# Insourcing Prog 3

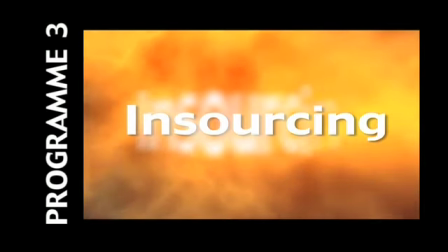[0:05]
Hello and welcome to this third program on insourcing. We're still talking about situations.
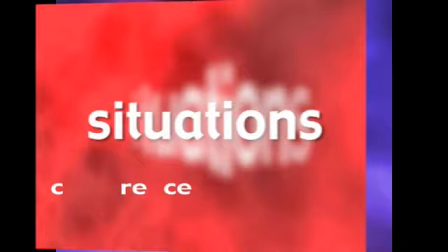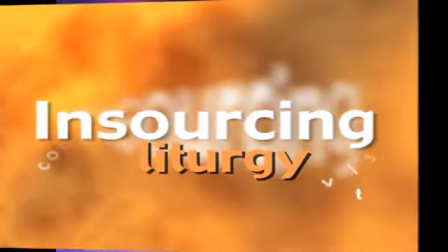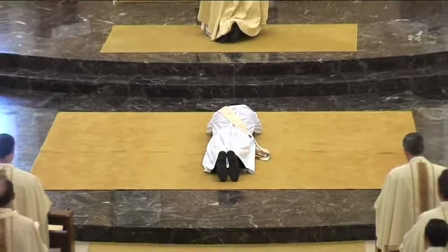[0:22]
And now we're going to talk about the liturgy. 3 questions we need to answer in everything we shoot.
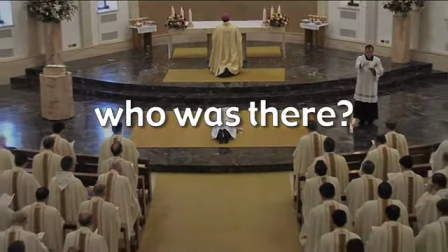[0:28]
Number 1, who was there? Number 2, what happened?
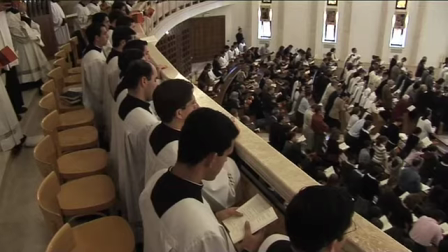[0:33]
And number 3, what was said? So let's begin here with some general things.
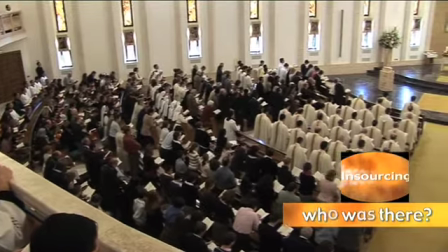[0:38]
The first thing we always need to get is a general shot, a full shot,
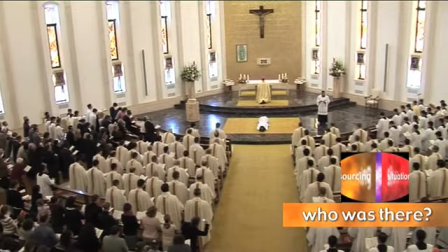[0:43]
as best as possible, to show how many people were there.
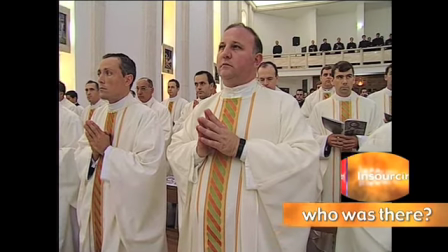[0:48]
Of course, the priests were there, so it's always good to get shots like this to document the fact that these priests
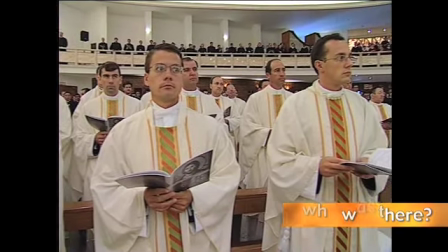[0:56]
and all the other priests who were in the video or were in the ceremony are there.
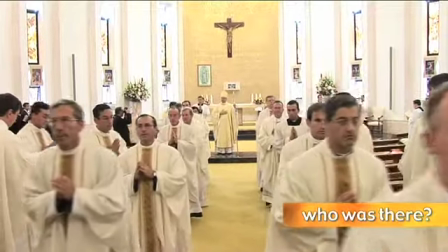[1:02]
This is a good place at the end of the Mass to see exactly who is there. Position your camera there.
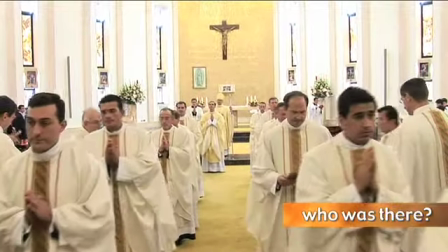[1:07]
We're using our monopod here, so we get a little bit of height.
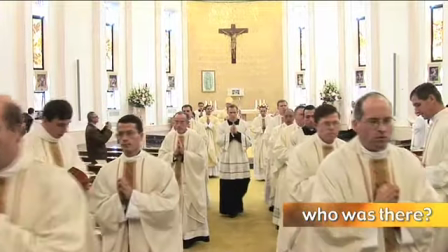[1:11]
And that way, at least for documentary purposes, we can see clearly all the priests who are there.
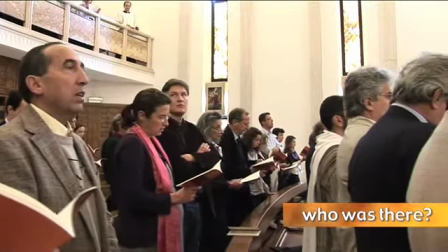[1:17]
Now watch this. We're pulling the crowd in here, and you can see that when you come up behind them,
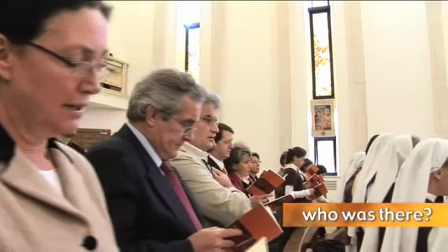[1:24]
they get rather distracted and they look over to see who is shooting.
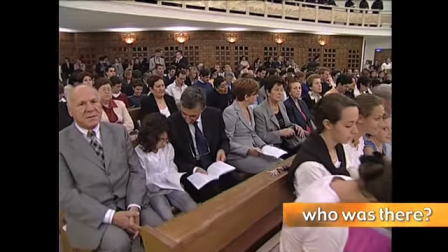[1:29]
It's always best to take shots like this, coming up at them,
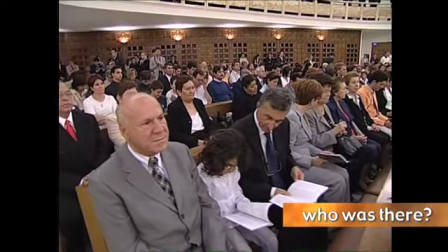[1:33]
so that way they see you coming and they don't look over at you.
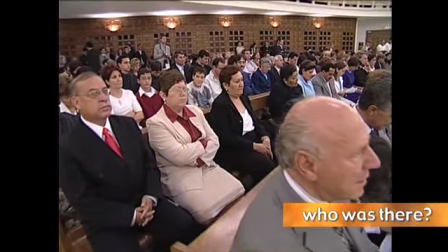[1:38]
They may turn their eyes towards you, but you're not really distracting them, and they're not surprised to see you coming.
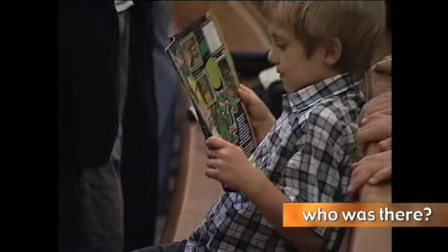[1:45]
So always go at the people rather than come up from behind them. Go for details too when you're shooting Mass.
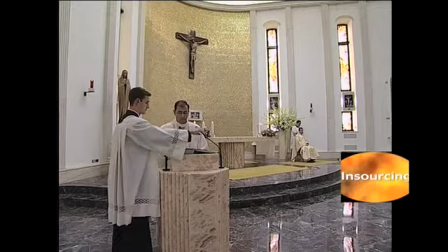[1:51]
They can be, or any ceremony, they can be good fun.
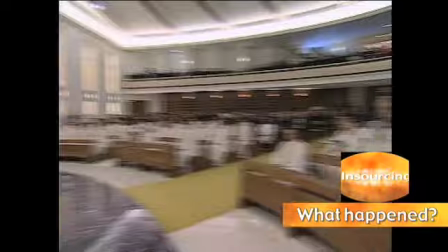[1:55]
Now, we're shooting a profession here, so this is what happened.
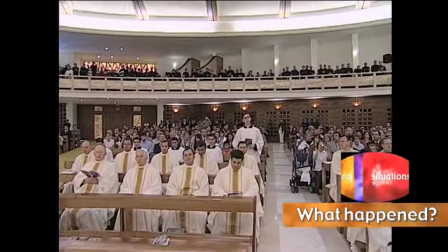[2:00]
This is a profession, obviously.
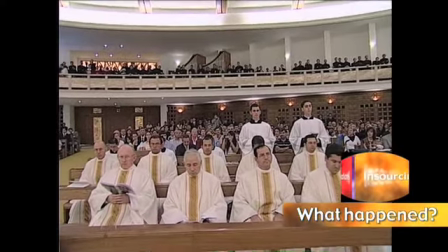[2:02]
Don't worry too much about wobbles in the camera, because as you can see there in slow-mo, we can kind of get rid of a lot of the wobbles.
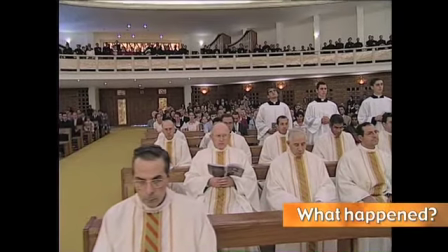[2:10]
But we're documenting here what went on. Now, this is a general shot.
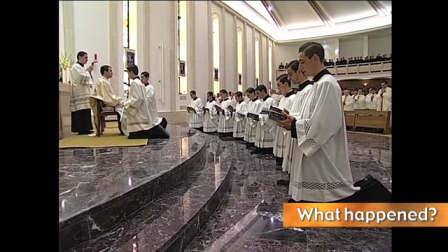[2:18]
We're up in the sanctuary, a place we should rarely go, but we are there now, and we have the general shot,
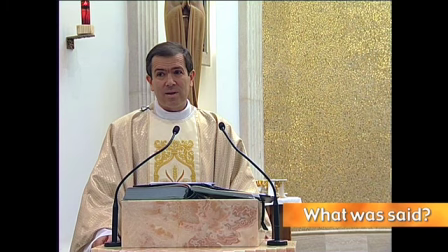[2:26]
and here we have our detailed shot to show who was there, who was in the actual ceremony. And what was said is also important when we're covering liturgical ceremonies.
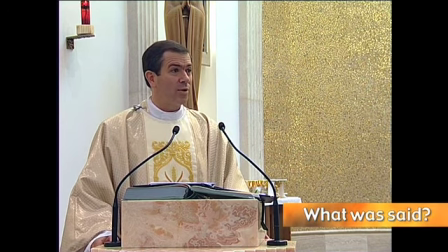[2:43]
So get the homily, place your tripod in a convenient position, get a head to elbows shot,
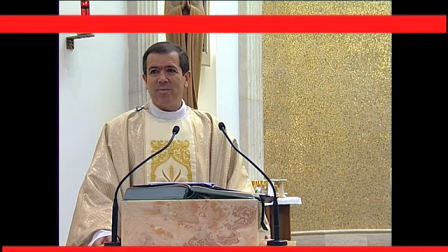[2:50]
leave the tripod in a locked off position during the homily so that you're not up there distracting the people.
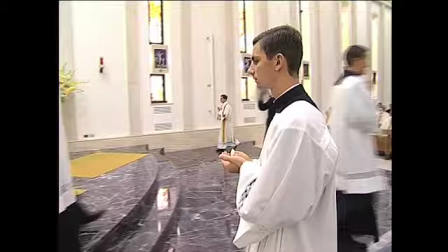[2:57]
Make sure you have enough battery and tape in your machine. Notice here where we've placed our dedicated mic.
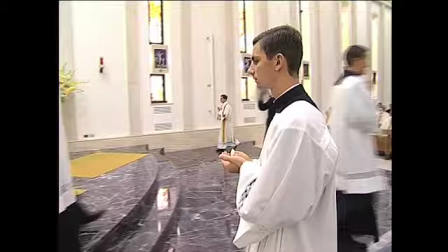[3:10]
Now we're going to have some fun. It's always good to talk to photographers so they don't do what this guy's doing here.
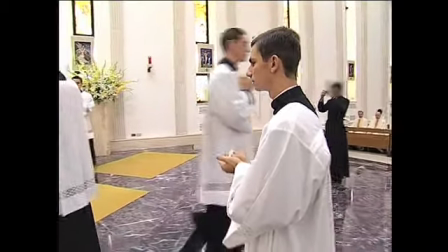[3:19]
Absolutely terrible.
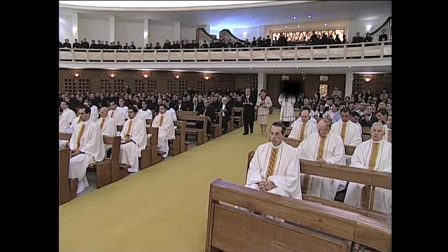[3:26]
So speak with your photographer friends beforehand, so make sure they're always on the same side.
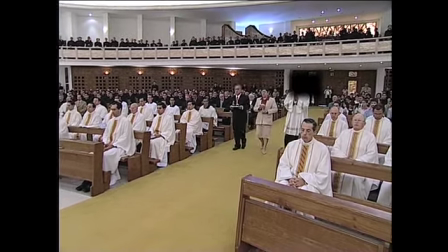[3:31]
This is more fun here too. We're going to show you this brother.
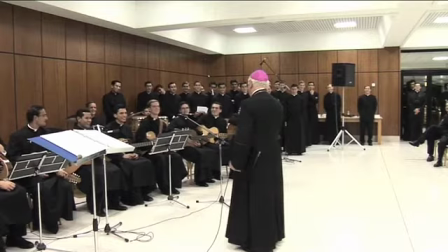[3:37]
I'm sure Brother Williamson will be very happy that we've blotted his face out of most of this shot. He's on the same side as the camera. Now this is always the camera side, so the altar server should not be there, because as you can see,
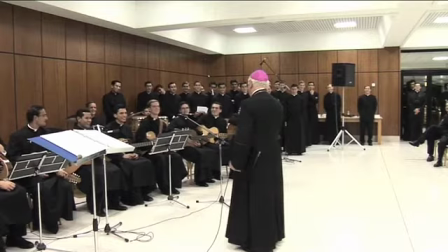[3:52]
he gets totally in our way, causing us to jump all over the place with our camera, and that's not particularly good. You could compare that with this.